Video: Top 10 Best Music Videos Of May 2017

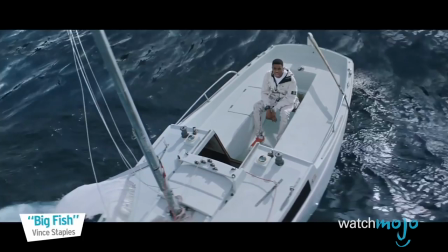So far from my past misfortune, no sleeping, late nights, no eating.
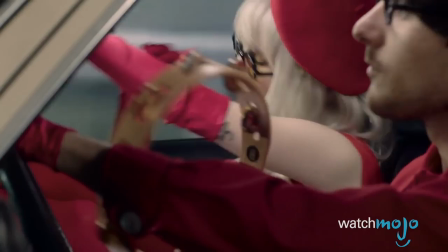In May 2017, these music videos had our office and the world abuzz. Welcome to WatchMojo.com.
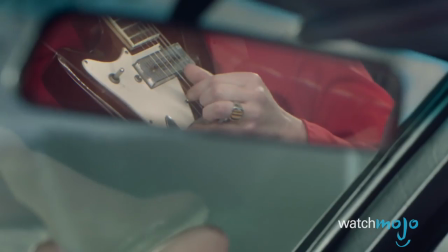And today, we'll be counting down our picks for the top 10 music videos of May 2017.
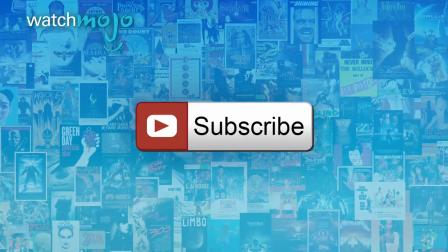Before we begin, we publish new videos every day, so be sure to subscribe for more great content.
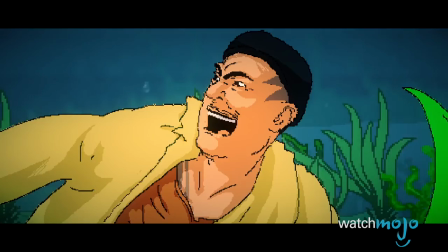For this list, we've selected our favorite music videos of the past month, productions that stand out in both style and substance.
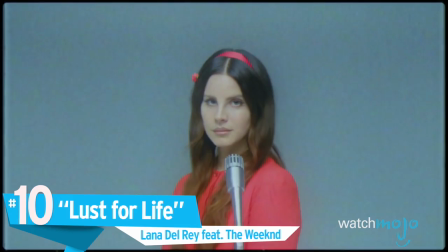Number 10, Lust for Life, Lana Del Rey featuring The Weeknd.
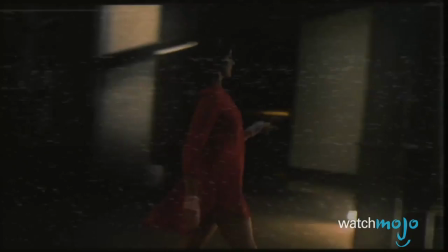With Lana Del Rey fans eager for a new album, this next clip was an immediate hit, gaining 4.7 million views in 24 hours.
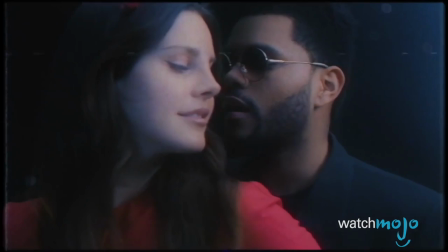Directed by Rich Lee, Lust for Life features The Weeknd, as we see the two enjoying a romantic evening atop the Hollywood sign.
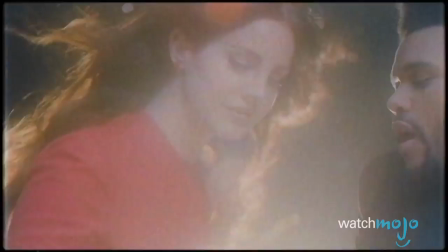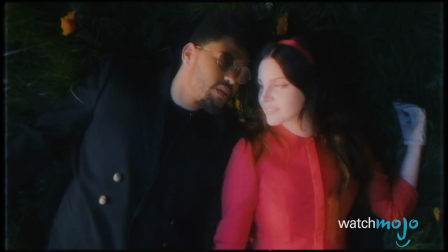Complete with the same retro aesthetic we saw in I Feel It Coming, the video pairs nicely with the 80s-laden production on the track itself.
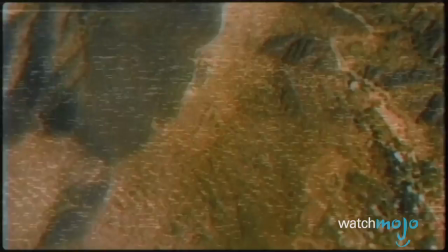Closing with an epic shot of the couple alone on Earth, this video plays like a dream, keeping Lana fans alive and ready for more.
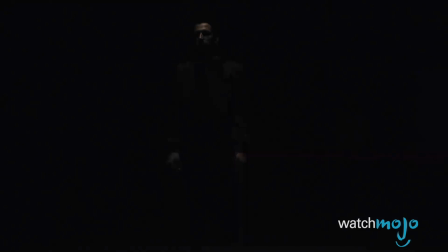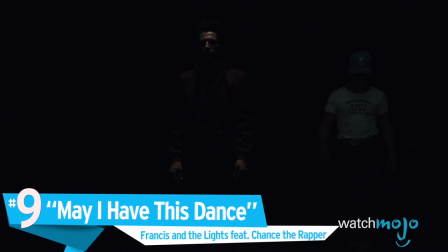Number 9, May I Have This Dance, Francis and the Lights featuring Chance the Rapper.
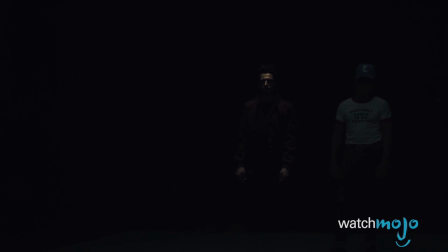In the ground we bury.
Directed by Jake Schreier, this dimly lit video offers a ray of sunshine with its central subject.
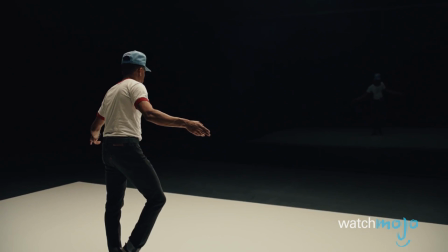It's all about creative expression, as the roaming camera emphasizes Chance the Rapper's form and technique as a performer.
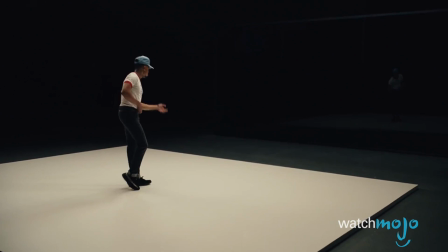Can I say something crazy? I love you.
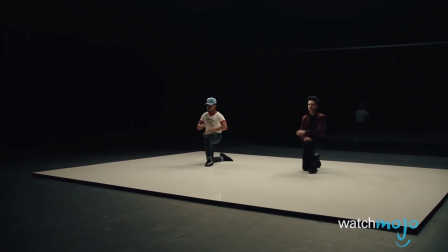For some, the video may seem like a simple production, yet the final act becomes more lively as the camera zooms out and viewers are given a different perspective to contemplate.
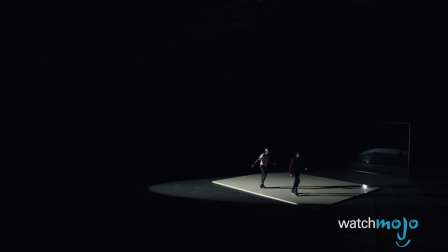May I Have This Dance might test your patience, but it succeeds with its investigative cinematography, staging, and exploration of physical space.
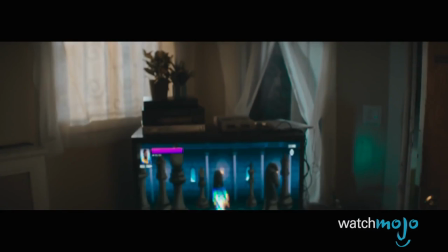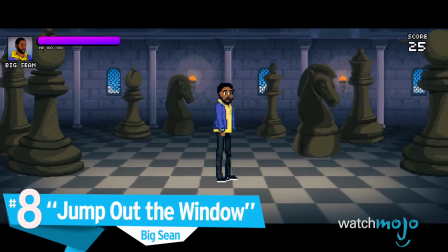Number 8, Jump Out the Window, Big Sean.
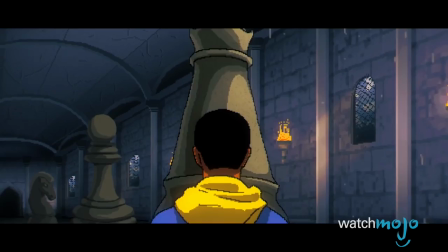In this trippy clip, director Lawrence Lamont explores metaphysical space as Big Sean is transported to a Super Nintendo dimension on a mission to save his girl.
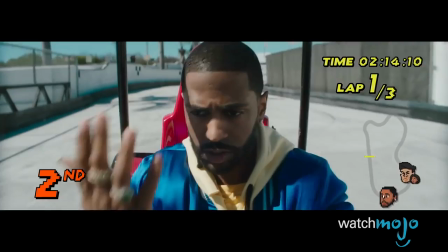But rather than keeping viewers only in this realistic world, Jump Out the Window mixes in live action sequences as a narrative device.
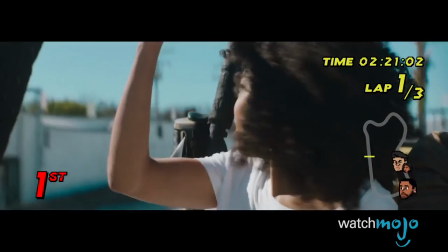The question isn't do we lay you, the question is do you lay yourself?
As a result, there's a psychological element to process, along with the visual art itself.
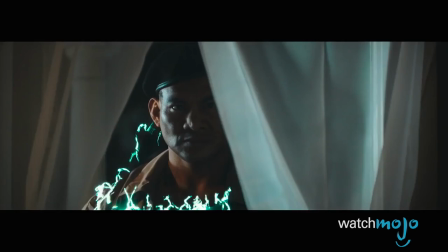Furthermore, the editing connects the character movements with the design, making Jump Out the Window stand out even more, all the while bringing everyone together in the end.
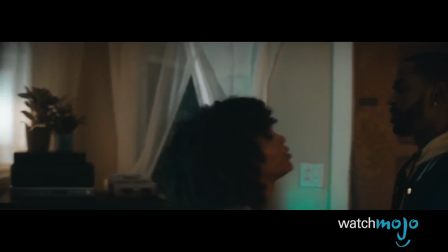Sometimes I wonder if you even know how much you're worth. I gotta know, I gotta know, I gotta know.
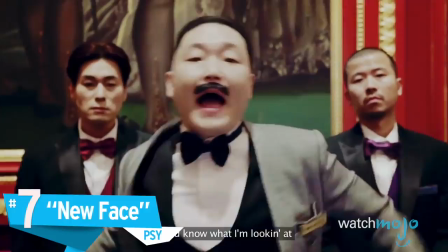Number 7, New Face, Psy.
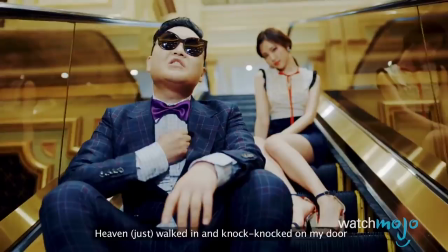For this chaotic comeback clip, Psy provides his usual flair and flamboyance.
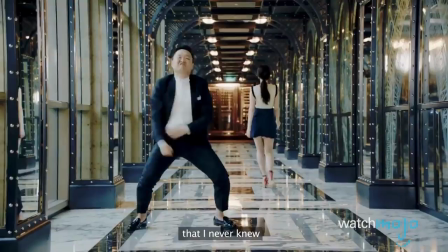However, New Face is not quite a basic novelty video, as Psy the director loads it up with energy, vibrant colors, and choreography, of course.
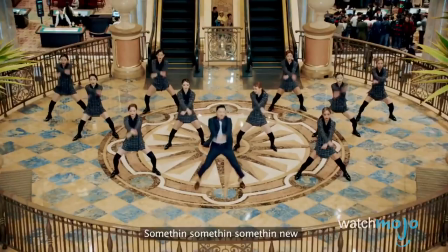Yes, I want some new face.
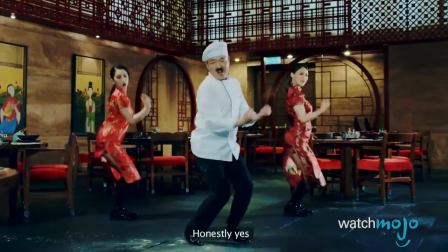While K-pop idol Sun Nayeon brings extra star power as a love interest, it's the visual backdrops and staging that drive the production.
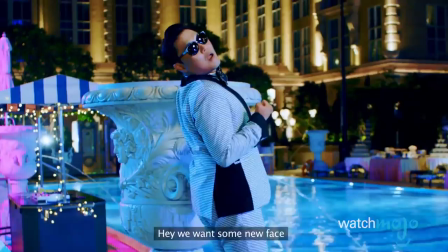Sure, the narrative itself may lend itself more to K-pop fans, however, the overall design certainly adds substance.
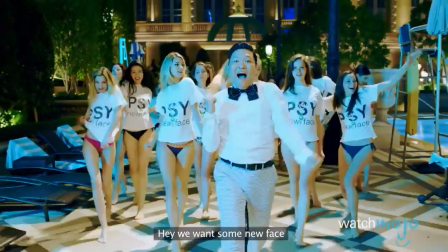That's a crucial element for those expecting New Face to be all about Psy,
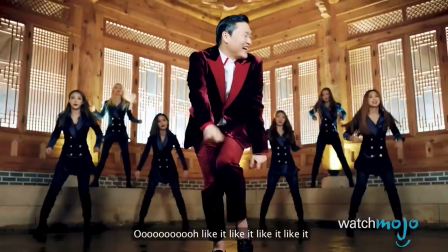as this video fills the screen substantially more than his new dance-themed video for I Love It, creative as it may be.
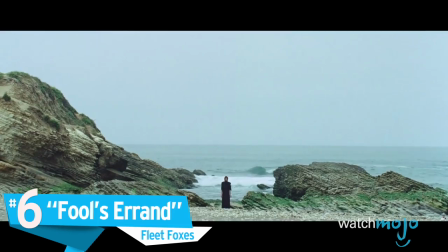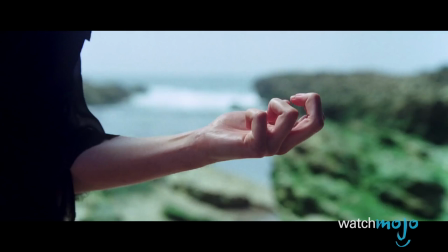Number 6, Fool's Errand, Fleet Foxes.